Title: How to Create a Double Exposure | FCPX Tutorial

I could stop right there and that would be fine, but I want to take this a little further. So I'm going to show you a few quick things to take this double exposure to the next level.
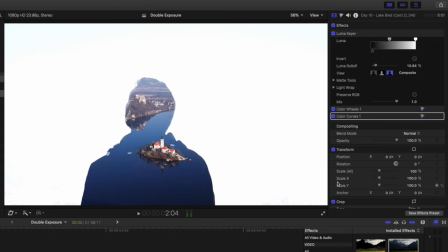256s
The first thing I'm going to do is change the scale and position of the clip of me so that it fills the screen more.
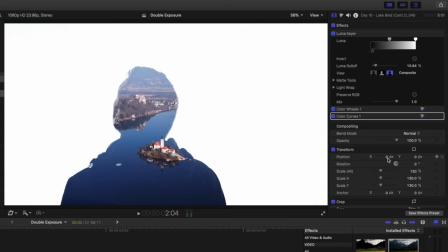262s
I'll scale it up to 130% and I'll position it right about there.
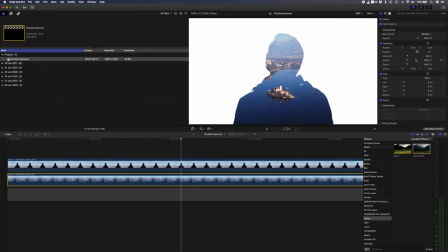266s
I'll also reposition the drone shot underneath so that the castle on the hill doesn't get lost towards the end of the shot. This is what it looks like now. One more adjustment I'd like to make is to have the double exposure effect fade in.
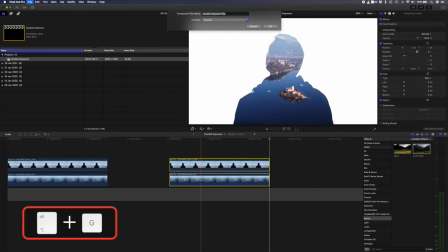282s
To do that, you can copy the two clips and create a compound clip, then delete the drone clip and make a compound clip of just the clip of me.
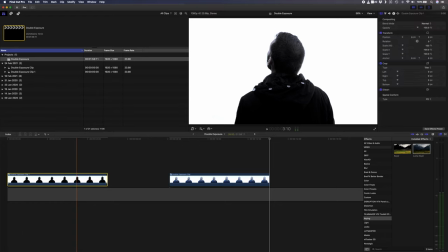290s
The reason I'm making a compound clip here is because this clip has been stabilized, and when I cut it later on, it'll reanalyze the motion and change the position of the clip slightly. So
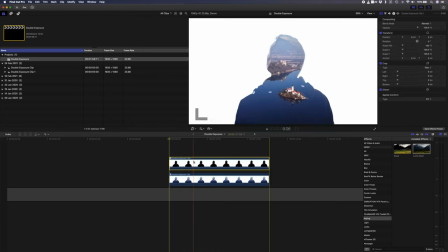300s
with both compound clips made, I can line them up and make a cut on both clips somewhere down the middle. I'll delete the beginning of this compound clip and then the end of this compound clip.
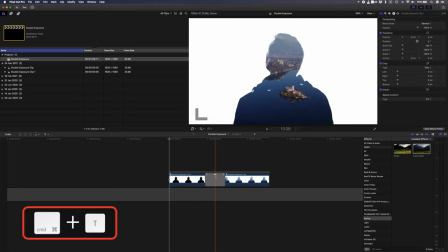309s
I'll click on the cut between the two clips and hit Command T to create a cross dissolve, and then I'll drag that out to extend the duration.
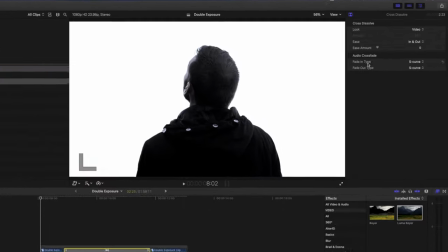315s
With the transition selected, I'll head over to the inspector and set the ease amount to 100.
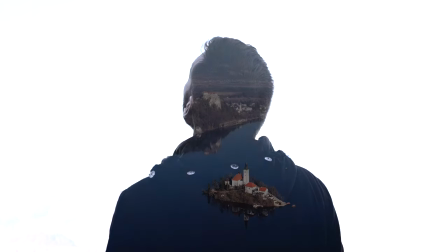320s
When I play that back, the double exposure will slowly transition in. I could do the same thing with the drone shot instead of the clip of me, and by following those same steps I just showed you, that would look like this. As you can see, with the second method, you have quite a bit more control over your double exposure. Let's do one more example with this method, and we'll do something slightly different here too.
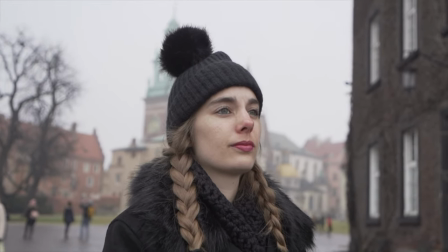343s
I'm going to take this shot of Donna walking in Krakow and create a double exposure using this shot of the sun in the sky.
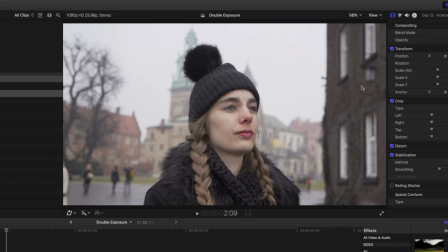349s
The shot of Donna isn't ideal for this effect because there are these dark areas around the frame which the Luma Key effect won't get rid of,
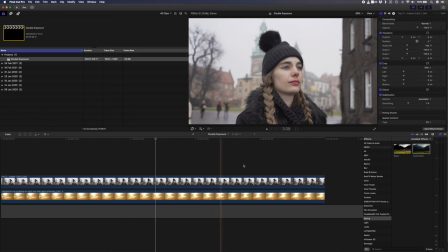357s
but I'm going to show you how to get around that. I'll add the Luma Key effect, switch to matte view, and I'll adjust the Luma roll off for some contrast,
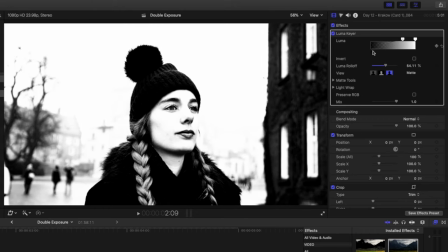365s
and then I'll change the black and white values until I've gotten most of the background to white. For this one, I'm going to do something different and invert the mask.
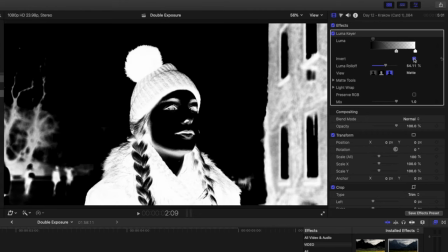372s
Because the black areas are the areas where the other shot will show through, by inverting the key, Donna's facial features and beanie and jacket are going to stay visible while the rest will be transparent. The next step is to get rid of these areas in the background that are still white.
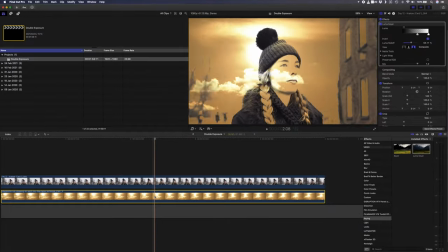386s
I'll switch back to composite view and I'll hide the shot underneath by hitting the shortcut V. Next,
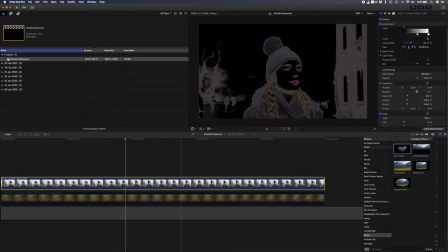392s
I'll zoom out to 50% and I'll add a draw mask effect, and I'll draw a mask around Donna so that we can get rid of this stuff in the background.
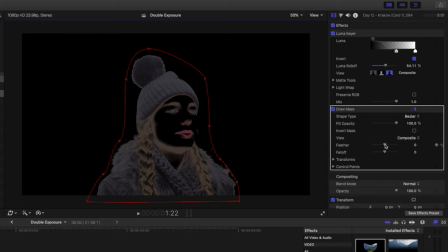399s
I'll feather it slightly and create a keyframe here. I'll move my playhead to the beginning of the clip and adjust the keyframes to make sure I'm not masking out any part of Donna, and then I'll go to the end of the clip and adjust the mask here as well. I specifically want to get rid of these dark areas that come close to Donna's coat, so I'll take a little more care over here.
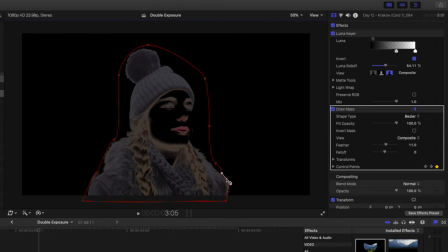416s
I'll scrub through this entire clip, slowly adjusting the mask as I need to make sure that it's a nice clean mask.
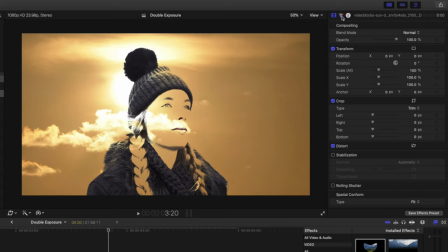422s
I'll enable this clip again and I'll drop the saturation on my color wheel here to just about there.
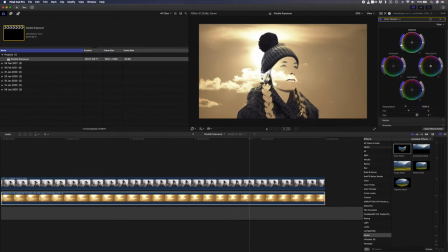428s
And this is the final shot. Those are the two methods that I use to create double exposures in Final Cut Pro. I hope that you enjoyed this tutorial, and I'd love to see some of your double exposures if you try this technique out. So feel free to tag us on Instagram at brad.and.donna, and I'll go check it out. If this tutorial was helpful to you, please hit that like button, consider subscribing to the channel if you haven't already, and don't forget to hit that notification bell. Stay safe, people, and I'll catch you in the next one.